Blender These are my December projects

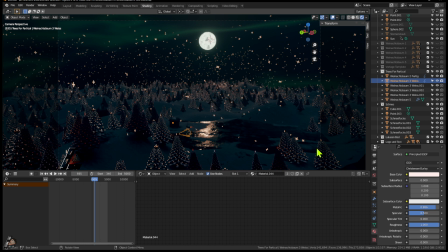(4:30)
So and that was something it made me crazy. I even experimented with the emission to make them,
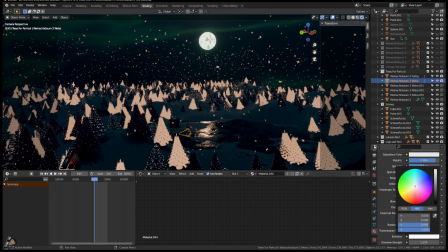(4:38)
but the emission is also not really, it kind of works, but then don't know.
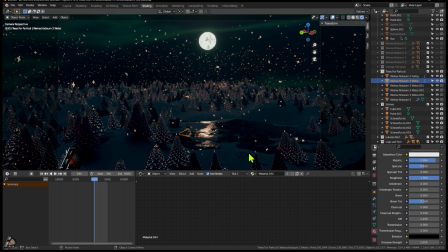(4:44)
So I just wanted to have a little bit of snow. And you can see, I mean, here you have to pay attention to this guy, because I have a particle system, but I have more, or it doesn't matter. It doesn't affect every tree.
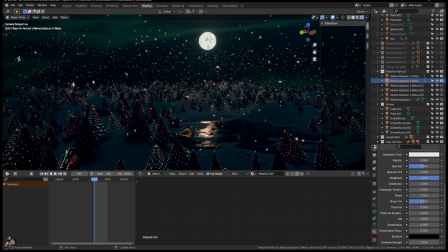(5:02)
That's what I try to say. It doesn't affect every tree. So, and this value I had to change. So this was one of the troubles I had in this scene. So, and my girlfriend wants to have this the moon a little bit tinier,
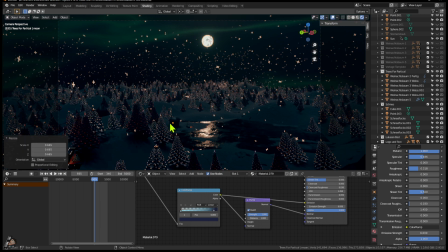(5:20)
because she likes the moon, but she wants to see something like the whole scene in one thing. Yeah, so this is not a tutorial or something, this is just a casual video because I have the need to record something to show that I'm doing something.
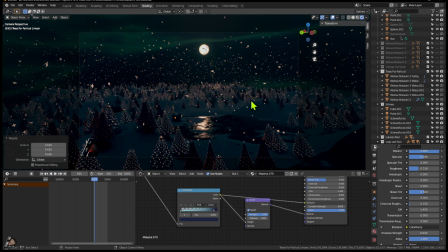(5:36)
And I do. Every time I have time for myself, the first thing I do is just, I played a little bit of Doom 3, then I get bored and I'm most of the time I'm in my Blender world.
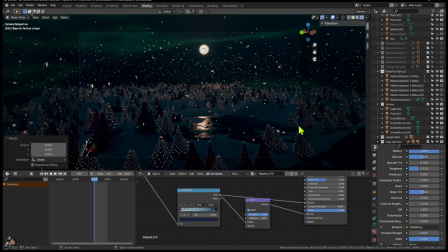(5:52)
Anyway, so yeah, so the moon a little bit tinier. Yeah, what is the next thing?
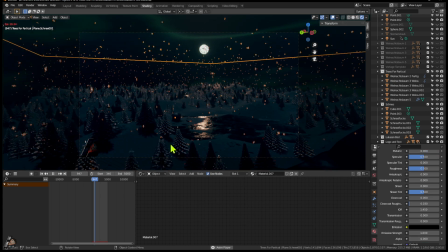(5:58)
Oh yeah, so you can see when I play an animation, the Christmas trees are, you know, they are freezing here. This is not good. I would like to have them jumping. I would like to have them blowing a little bit in the wind.
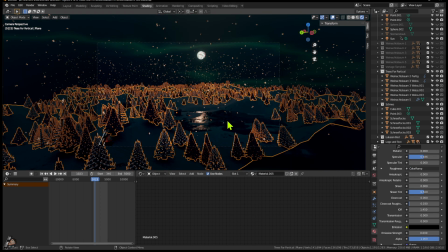(6:12)
There are different ways to do that actually. So using a particle system and a force field, which is new to me, or not new to me, but I'm not experienced in this matter, is a good way. I had a different approach. I'm going to show you very quickly because it could be funny to show that.
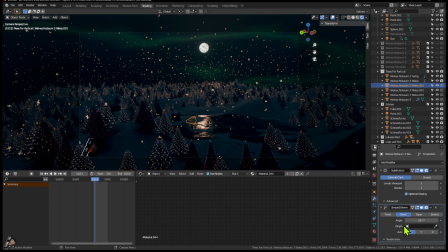(6:32)
So you could also animate the origin, one of the origin objects for the particle system. Let's just use a wave animation. And then you see not really a difference. That's kind of sad. I want to, come on, let's do something. Let's make something very weird.
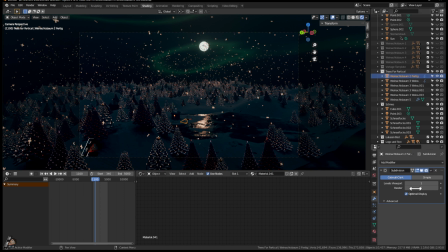(6:52)
Okay, let's forget about this tree. Let's use a different tree. Maybe this guy. It'll work, guys. It just... maybe you cannot really see that. Anyway, so what you could do is basically you could animate probably with...
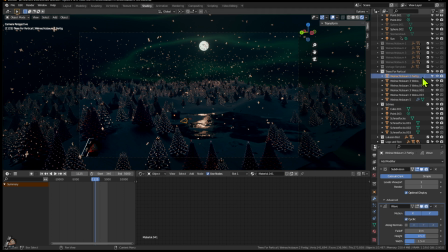(7:11)
I mean, it works definitely. Right now it doesn't. It's a little bit... Okay, let me just try something here. Just for showing purposes, I'm going to delete most of the different trees. So now we have like one original. That makes stuff to show better, I think. And you see? So that would work.
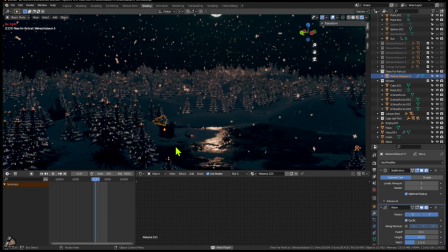(7:30)
So now we have like a little animation here. We can also do, we could do this with shift keys too. But the problem is every little tree,
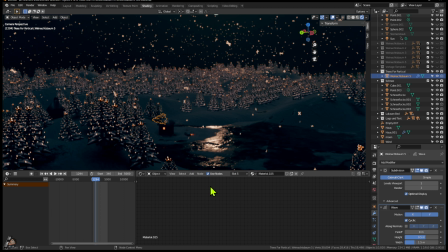(7:43)
well, you see sometimes when you go through the scene that a lot of the trees behaving exactly the same way,
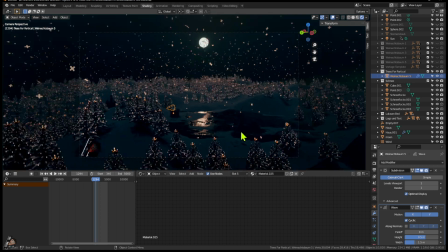(7:51)
and this, you know, you don't buy it as an animation later on. You don't think this is a wind with every tree, not every tree, but you know, it works, but it's not.
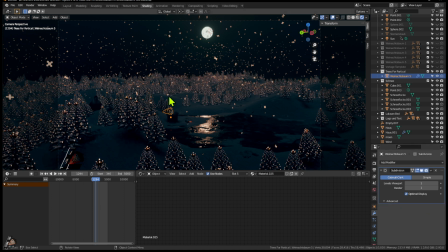(8:04)
I wasn't happy with that, but it might be an option if you pay a lot of, if you put a lot of time into animate, you know, those things. Anyway, so this is one of the options, but a better thing would be to animate the Christmas tree particle, the whole particles, with a force field.